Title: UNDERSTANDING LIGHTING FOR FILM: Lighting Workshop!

Hey guys, thanks for checking us out here at Media Unlocked. My name's Eric, and today we're doing a lighting workshop with our lovely model, Erin. So, in this workshop, we're going to be talking about how to light your subject, mainly for a close-up. So we're going to have a close-up of Erin, and I'm going to be moving the light around her to show you just a little bit of how the light affects her face and how it wraps around. But we're mainly going to be using just a little floodlight that you can buy at Lowe's. So this is just a floodlight and then a floodlight clamp. And so it's not any like super big studio lights. We will be adding some backlight, and I'll be showing you how to blend using this light with a stronger backlight. But we'll get into all that in just a second. So here's Erin.
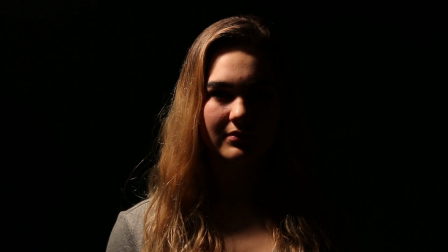[0:56]
Now in this video, Erin's going to be giving us pretty much a simple facial expression.
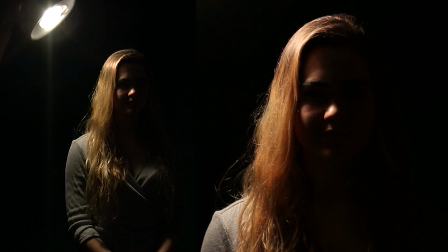[1:01]
However, we're going to be using our light to manipulate that expression to create different moods and feelings.
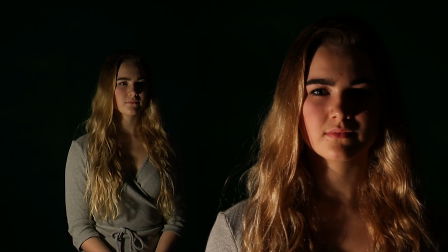[1:09]
So as you can see, when I move the light around her head, it's going to cast shadows across her face.
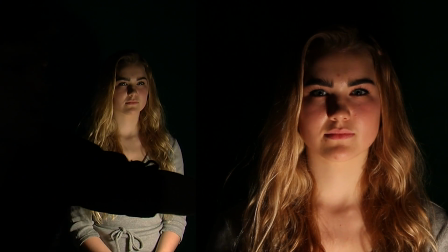[1:14]
Now we're going to use these shadows to our benefit when it comes to creating these moods.
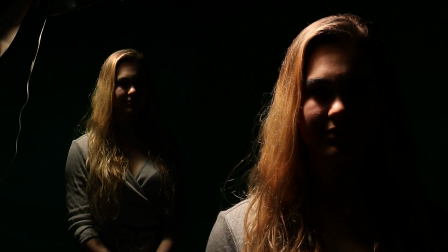[1:19]
For example, if we put the light above her head, it's going to cast kind of some deeper shadows under her eyes.
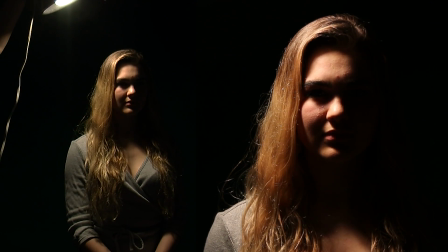[1:26]
Now if we pull the light back a little bit, we can kind of hide her face if that's kind of the feel for your scene that you're going for.
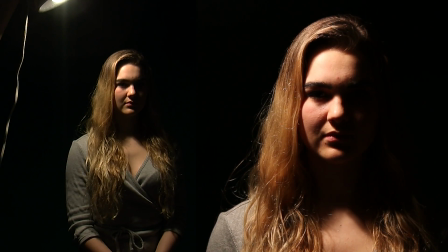[1:34]
This is particularly useful when you're doing a film noir setting,
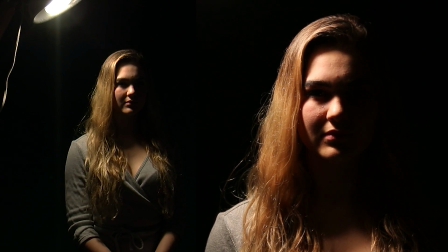[1:39]
or if you're trying to make your character look more mysterious, or even hide their identity through the shadows that we cast across their face.
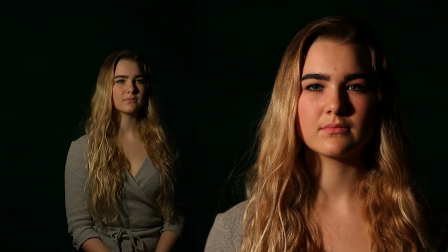[1:45]
Now if we move the light to the front of her face, watch the gradient or the fall off effect that happens as the light
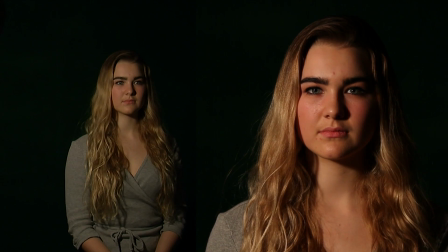[1:52]
wraps around her face and kind of goes to the black towards the right side of her face. I also want you to pay attention to the shadow that's being cast on her nose and the shadow that's being cast below her chin.
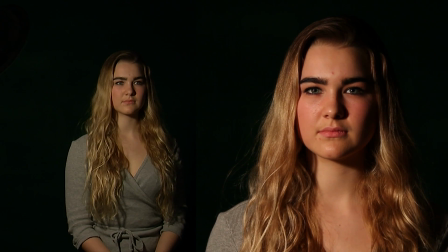[2:04]
Now when I move the light from about eye level to below her chin, angling up, watch the effect that the shadows take in this motion.
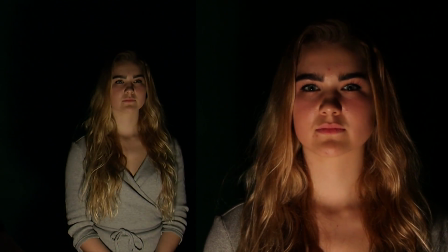[2:14]
Another thing to point out with this type of lighting is that our eyes are actually drawn away from her eyes and to her nose because of her nostrils,
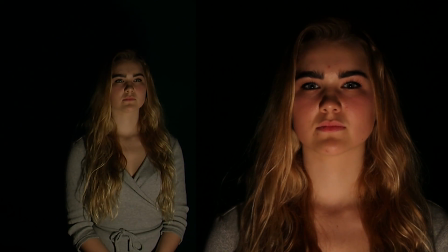[2:22]
the shadows, inside her nose. So be aware of that when you're placing your lights, especially for a shot if she's looking directly at the camera like this.
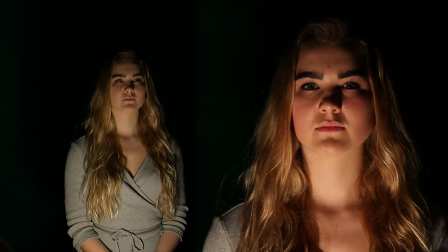[2:30]
If her face was tilted down a little bit, it might not be the same feeling, but if she's looking directly at the camera,
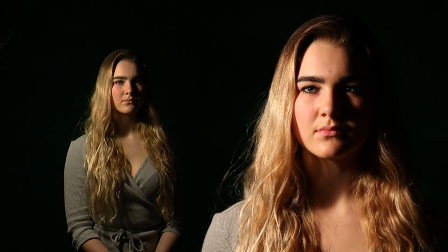[2:36]
our eyes are kind of drawn to her nose over being drawn to her eyes.
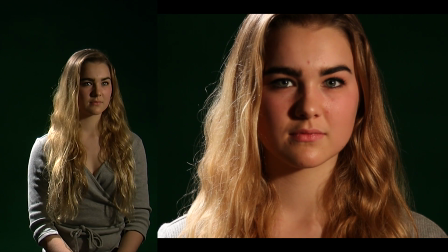[2:43]
So here we've put a backlight on the left side of Erin, kind of illuminating her and distinguishing her from our background. Now our key light, our little floodlight, is still on the right side of her face, and it's casting a soft shadow right there on the left side of her nose.
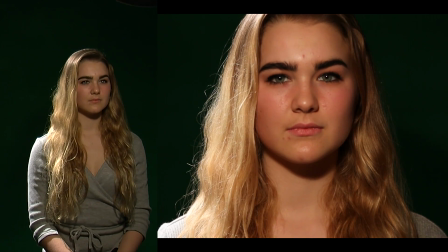[2:57]
Now watch as I move the light around her face, the different feeling that this gives you as the shadows kind of change position.
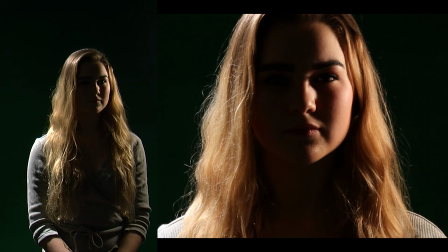[3:06]
Now the other thing I want to point out as I bring the light back around is Erin's eye light.
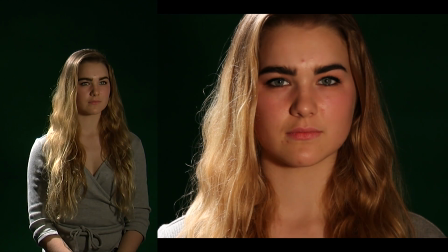[3:11]
Now this is the little sparkle, the little twinkle you see in an actor's eyes, which is often used to help connect them to their audiences.
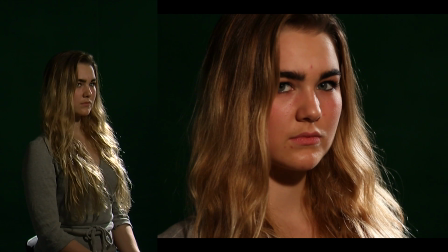[3:19]
Here we have Erin and our backlight positioned in a way to where the backlight is actually spilling onto her face. You can see the little hot spot streaks on the side of her face and on her nose and on her chin. Now I'm going to take the key light and I'm going to change the distance between our key light and Erin's face,
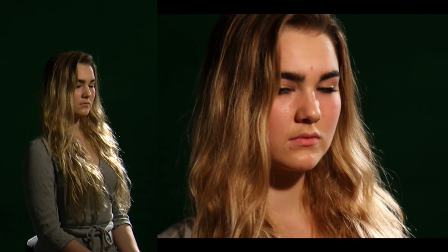[3:35]
and watch as the mood changes as the light gets more intense and less intense.
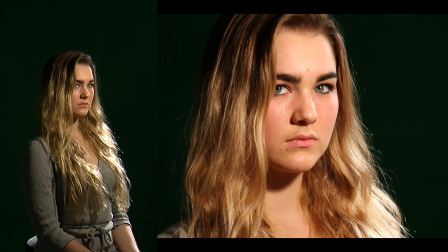[3:41]
I also want you to notice the twinkle in her eye and how that is affected by this change.
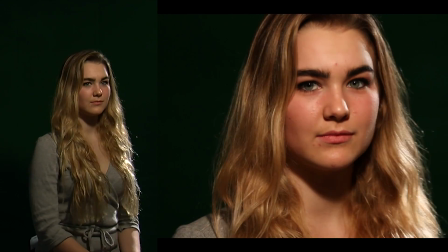[3:52]
So the next thing we had Erin do was just pivot in her chair, and with this lighting setup,
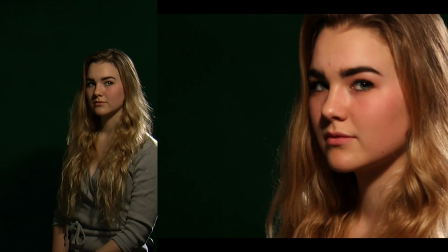[3:57]
I wanted you to notice how her face is affected by the position of our key light.
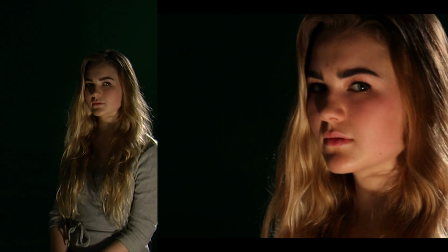[4:05]
With a little bit of motion, this lighting setup can make your close-up feel more organic and engaging.
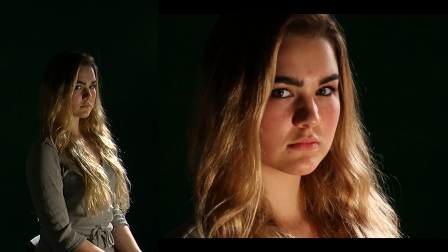[4:14]
So this shot's kind of moody, and we're creating this by putting the backlight and the key light both on the right side of Erin's face,
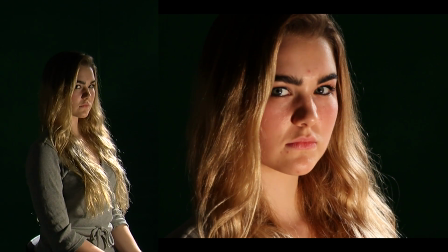[4:21]
and this casts a pretty deep shadow right there on her nose. Now we're using this shadow as kind of a disconnect between us and Erin's character. This shadow also gives us an uneasy feeling, so if we're casting her as kind of a villainous character,
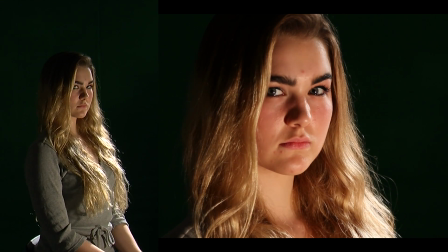[4:36]
or maybe she's like a spy or something, and we want to give more of a sense of like mystery to her,
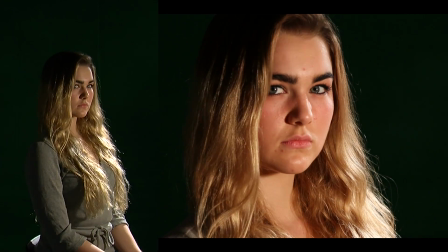[4:41]
we would use a lighting setup kind of like this one. Now on the contrary of this, if we want to flip the lighting source to the left side of her face,
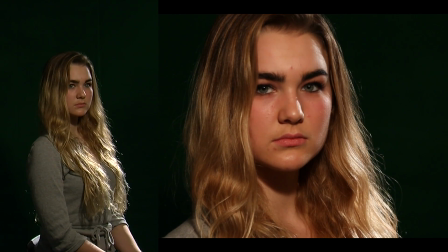[4:50]
it gives more of an even glow across her face, and it hides this shadow.
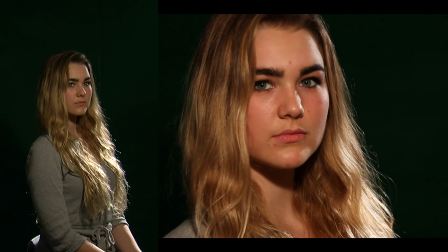[4:54]
Now a shot like this is more beautifying, so maybe if we're casting her as more of a princess or a damsel in distress,
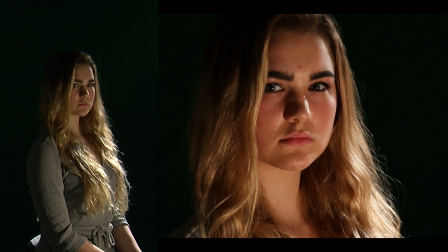[5:02]
and we want her to be that character,
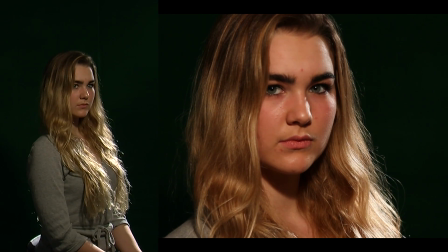[5:04]
we want to give her a lighting source or a lighting setup that complements the character that we're casting for Foo.
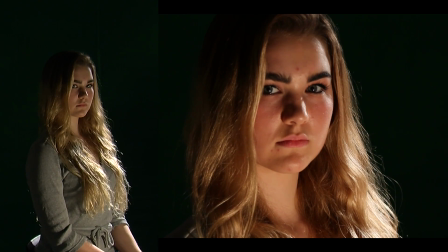[5:11]
So think about that next time you go to lighting one of your characters. Well, I hope you enjoyed this lighting workshop video we've done for you today. Be sure to like and subscribe to our YouTube channel and leave us a comment on this video on different lighting techniques or areas of lighting that you'd like us to touch on in the future. This is going to be the first of many lighting workshops that we do here at Media Unlocked, so we hope that we can help you guys understand more about lighting so you can apply it to your films and make them look great. Be sure to check out our blogs at MediaUnlocked.net, and we'll see you next time.